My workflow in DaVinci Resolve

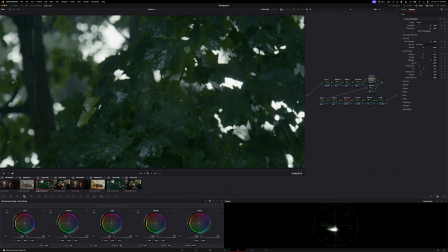(20:33)
I'm gonna take the Sauce 4, I'm gonna put it on there, and this looks pretty great right out of camera.
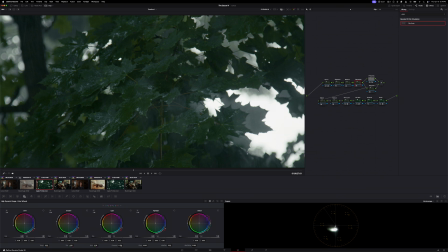(20:38)
We could do something different than we did last time, and instead of feeding a bunch of saturation, which would look like, you know, that, you can take away saturation and it will treat it just as naturally.
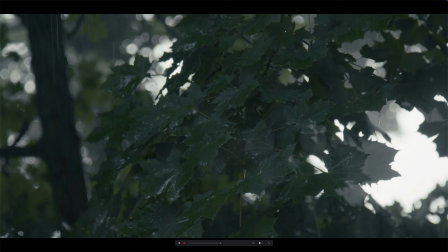(20:48)
That's also a look that lots of people really like. I think it looks really natural and great.
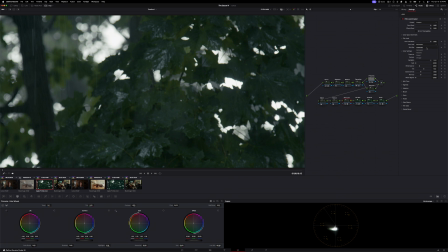(20:54)
We could go to our film look, and at any time you can change it to one of the different emulations. I love what Rochester does to everything but greens. I think that Cinematic does a little bit of a better job keeping them muted, but this is kind of a fun look.
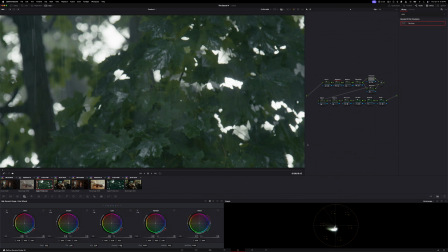(21:08)
We can go over here to exposure, turn up the exposure, and then go to contrast and sort of pick our black point.
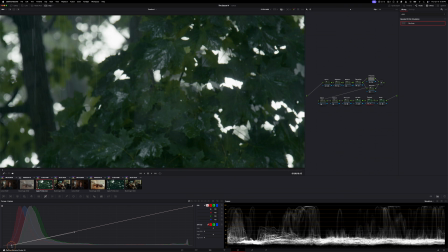(21:17)
I'm gonna open up my waveform. Maybe we bring everything down a little bit.
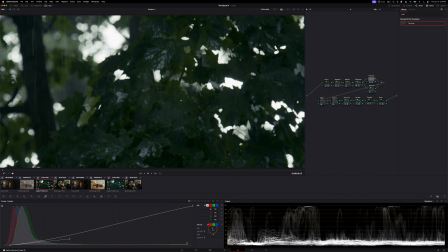(21:25)
Create our ramp. Add a little bit of low soft.
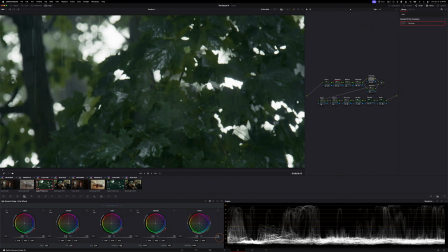(21:32)
And then maybe we feed it a little bit more. I think that's a really great looking image.
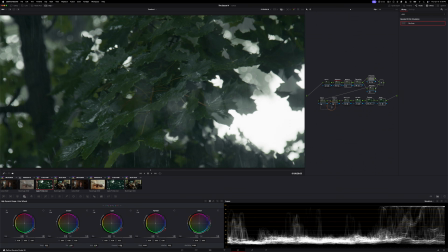(21:37)
Again, this is what it looks like with all the adjustments versus straight out of camera. We didn't do a whole lot there, but this film emulation does such a good job of making the image look a little deeper to me. This image looks like it has, the contrast and the colors make this look more three-dimensional almost.
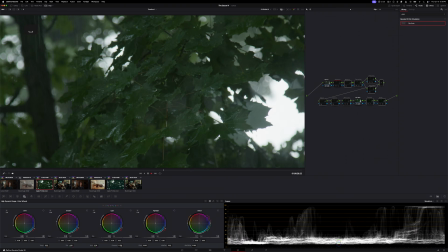(21:55)
And this looks very flat.
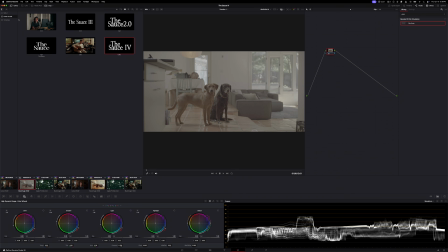(21:59)
One more image. This is out of the Ursus Cine 12K LF. Incredible sensor, but it is Blackmagic Raw, so we'll just throw that on there.
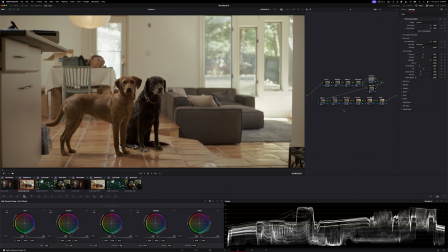(22:07)
Looks really great right away. That's without the film emulation. That's with it. I want to do a little bit more of a high key look here, since we actually are clipping. The danger of an image that is clipped in the highlights and doing this ramp technique is if you push it too far,
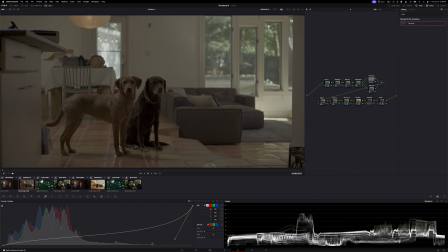(22:24)
it's doing a really good job with the highlight roll off here, but it can start to expose the areas where exactly where it's clipping. Probably right here, maybe a little bit over here. So we are going to do the exact same thing, but we'll do a little bit of an S-curve.
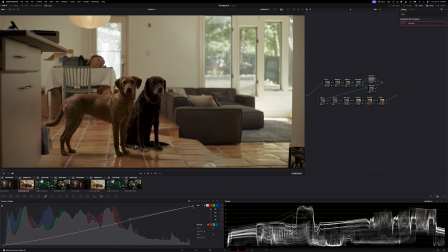(22:38)
So I'm going to bring this down. I'm going to grab this one, and we'll do a little bit of a ramp.
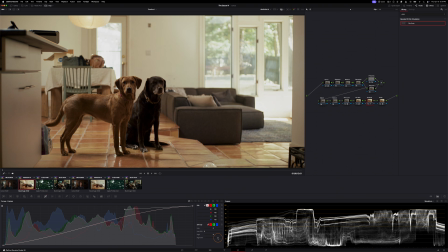(22:47)
Now I can do high soft. I can bring this way down. A little bit of low soft. Now we can feed it some exposure.
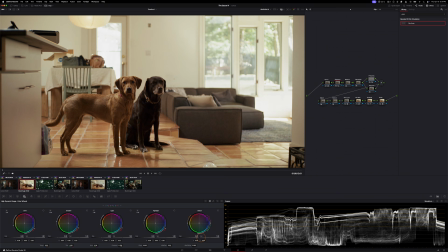(22:55)
And if you watch the waveforms, it's going to respect the spot that I picked for the white point. That might be a little bit too much contrast, so I'm going to ease off on the S-curve.
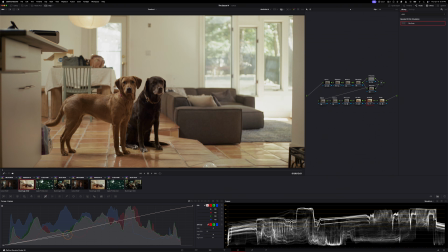There we go, and let's add a little bit of saturation. Watch how it makes everything a little bit more rich and dark instead of bright and digital looking.
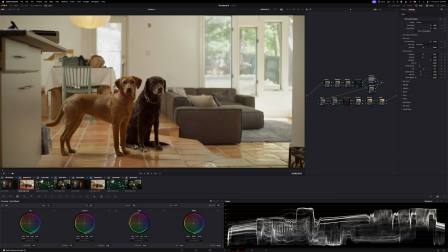(23:24)
That's what it looks like without the film emulation. There's before, and let's turn both of these on. It's just so much richness to the image. This might be a little bit too warm, so we could go in here and do it in the raw settings since this was recorded in raw, but I'm gonna go to the balance and I'm gonna open up vector scope.
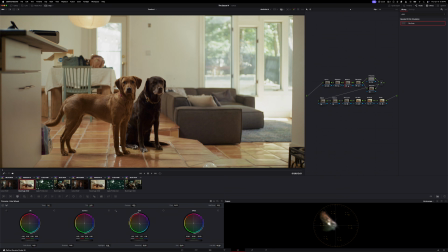(23:43)
Then we can do this with gain. There we go. Yeah, I like that a little bit more. Maybe go into primaries, keep it nice and warm, but add a touch more coolness to the shadows.
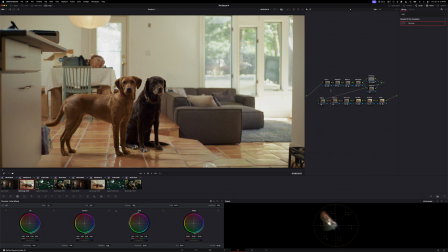(24:00)
I don't think texture necessarily needs anything. So yeah, that's what I would do to this one. Let's look at before and after. Straight out of camera. And there's all of our adjustments. A nice high key look.
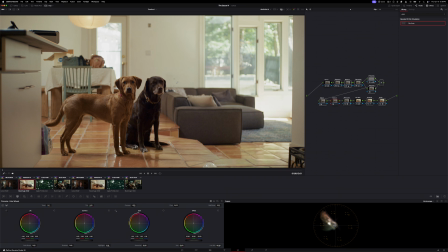(24:13)
This is essentially how I grade every single image. I always start with the sauce, but things always change from there. Sometimes I go in and I change the film look and change the core look, or I do different, gamma curves with the contrast.
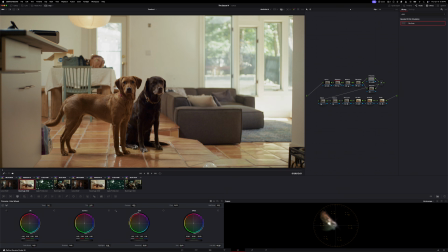(24:29)
Sometimes I'm feeding it more exposure. Sometimes I'm not touching exposure at all, and I'm only doing it in contrast.
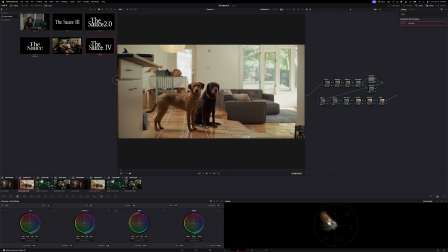(24:33)
It's really nice to not have to build my own node tree every single time. I just throw this on, and then it's usually pretty close already. All my tools are set up the way I like it.